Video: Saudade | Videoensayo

Hola, mi nombre es Laura Moncada, escritora, directora y productora de Saudachi. Esta idea nace con el propósito de aportar desde el arte una reflexión para crear conciencia de un cambio que necesitamos hacer ya para dejar de llevar al mundo a la destrucción. Por ello, durante varios años lleva gestándose Saudachi, una historia protagonizada por un ser que representa la vida en el planeta, razón que le da su nombre, Danai, que significa tierra fecundada por la lluvia. Este ser puede tomar la forma de cualquier animal y controlar la naturaleza en su propósito de cuidar el balance del mundo. A través de ello quiero que nos salgamos de nuestra piel por unos minutos y nos pongamos en las patas y raíces de ellos, viendo desde la otra cara de la moneda cómo ha sido nuestro paso por el planeta, toda la destrucción y muerte que hemos causado, y las terribles consecuencias que nos esperan si no entendemos que nuestras vidas están enlazadas con todas las demás.
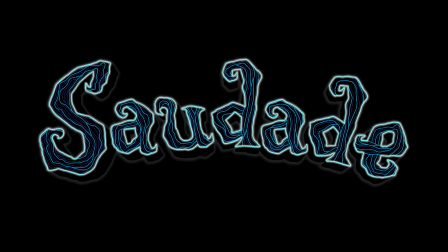0:53 Eso es saudade, palabra portuguesa que no tiene traducción literal a otro idioma, debido a la complejidad del significado que representa. Se refiere a un profundo estado de nostalgia y melancolía por la ausencia de algo, sumado a un fuerte deseo de querer volver a ello.
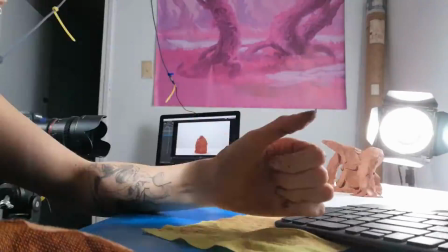1:08 Saudade es un cortometraje realizado principalmente en la técnica de stop motion con marionetas,
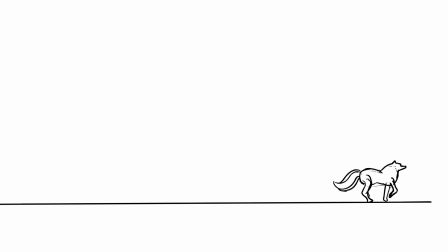1:13 que buscará un acting en sus personajes profundamente expresivo, usando algunos fragmentos en 2D digital representando lo que ella ve en su mente.
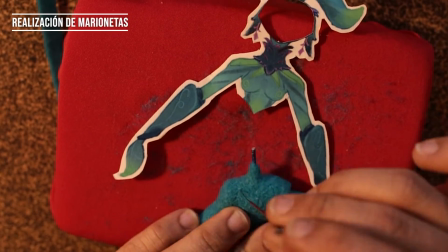1:22 Dado el sentimiento visceral y el mensaje que deseo transmitir con esta historia, mi propósito no es solo contarla.
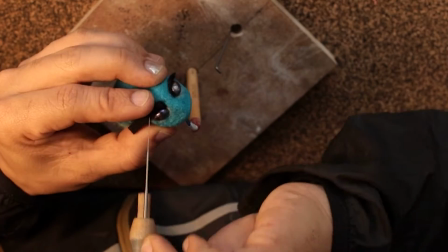1:28 Quiero que el público tenga la posibilidad de sentirlo como yo lo siento, porque de esa manera tendrá un mayor impacto.
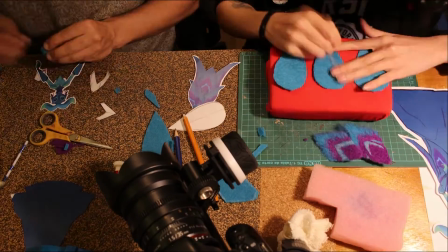1:34 Es por ello que el stop motion fue escogido como técnica principal, por su cualidad material que tiene una conexión inconsciente con cada uno de nosotros.
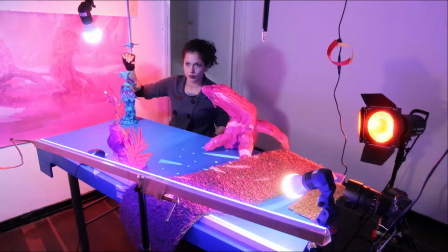1:42 Al utilizar materiales y texturas con las que hemos tenido contacto alguna vez en nuestras vidas,
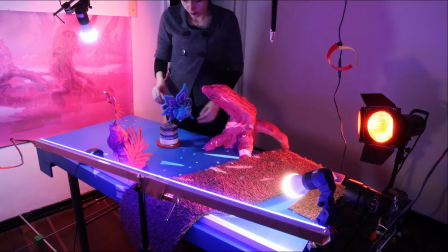1:47 hace que el verlas en pantalla simplifique la experiencia y que se vuelva multisensorial, ya que además de ver y escuchar,
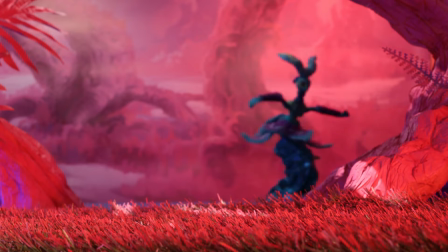1:54 estos materiales pueden llegar a activar de manera inconsciente bancos de memoria táctiles, permitiendo una experiencia más profunda.
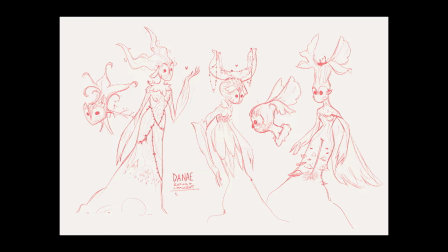2:01 Para el diseño del personaje principal de Anae, se tomó de inspiración las formas de la naturaleza,
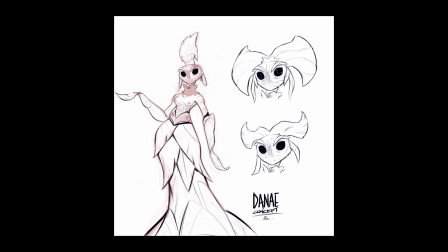2:06 es por ello que las hojas son un elemento recurrente en su cuerpo, como sus manos.
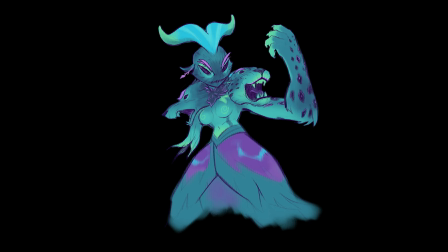2:10 Ella no posee piernas, sino una base fuerte como una montaña que nos transmite esa sensación de fuerza y estabilidad.
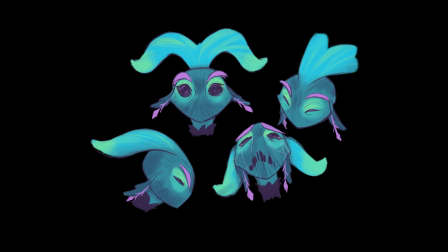2:16 Su rostro se asemeja al de un búho o una mantis, en donde destacan sus ojos, además de que es un ser único en el mundo.
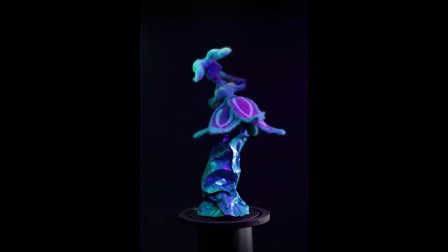2:23 Estas características representan un reto de expresividad, elemento que es muy importante en la historia.
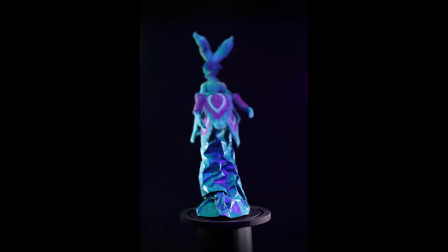2:28 Por ello se aprovechó las hojas o pétalos que tiene sobre su cabeza para que con ellas podamos simular la acción de las cejas y así reforzar sus expresiones.
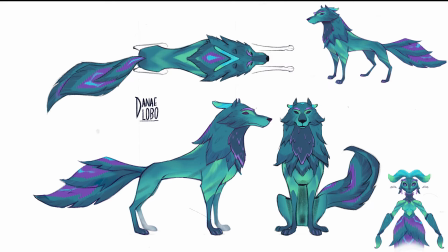2:37 Cuando Donae toma la forma de un animal, éste conserva su paleta de color y algunos elementos de su cuerpo, por ejemplo, en el lobo, su cola son hojas.
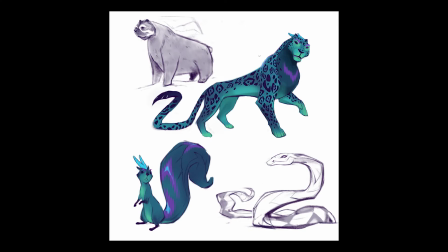2:46 Estas características separan a nuestro personaje y las formas que toma de otros animales dentro de la narrativa.
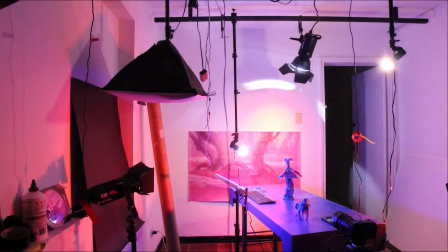2:52 Los grandes pilares de la dirección de arte de este cortometraje son la paleta de color y los materiales a utilizar.
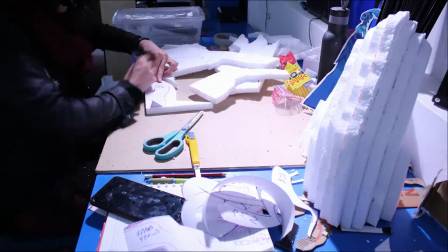2:58 La paleta de color plantea escenarios en los que, aunque los elementos sean fieles a las formas de la naturaleza,
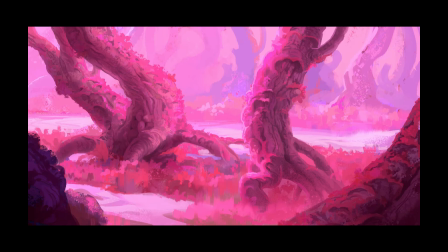3:03 se buscará dirigir el color a un mundo fantástico con paletas análogas que irán progresando a lo largo del relato y del peso dramático de la historia. Respecto a los materiales a utilizar, Danada está pensada principalmente en fieltro, ya que da una sensación de suavidad que va acorde con su carácter.
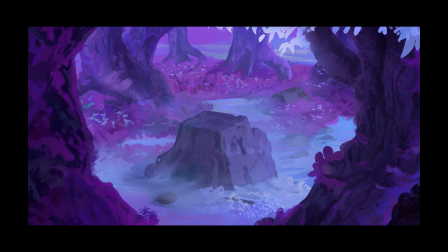3:20 La masa será realizada con arcilla o un material que lo simule, dada su condición cambiante y adaptable,
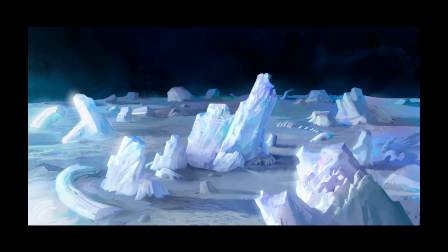3:27 además de que este material se asocia directamente con los mitos creadores de muchas culturas, en donde el hombre fue modelado y creado con arcilla.
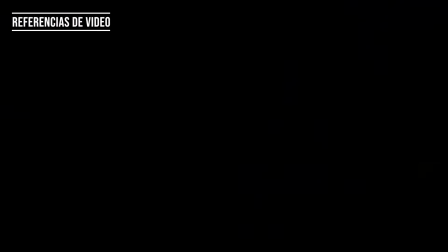3:35 En los diferentes escenarios se buscará explotar al máximo las texturas con el uso de diferentes tipos de papeles y cartones.
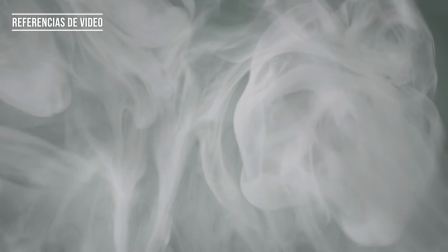3:41 El cielo será una grabación realizada con anterioridad de aguas con tintas en movimiento,
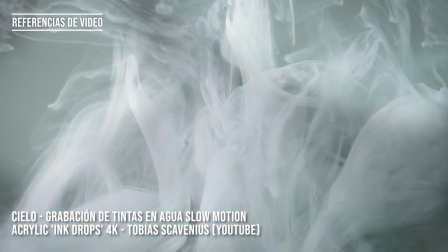3:46 lo que permitirá su reproducción y captura cuadro a cuadro junto a las animaciones de los personajes.
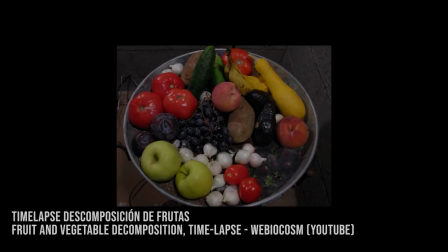3:51 Por otro lado, también se utilizarán elementos como frutas y hojas,
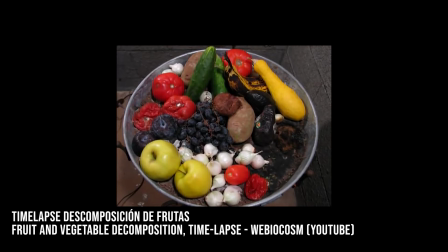3:55 las cuales se les hará un timelapse desde que están frescas hasta que están completamente podridas, ya que este bodegón representa el balance del mundo, que cuando se empieza a perder es acompañado por este proceso de descomposición.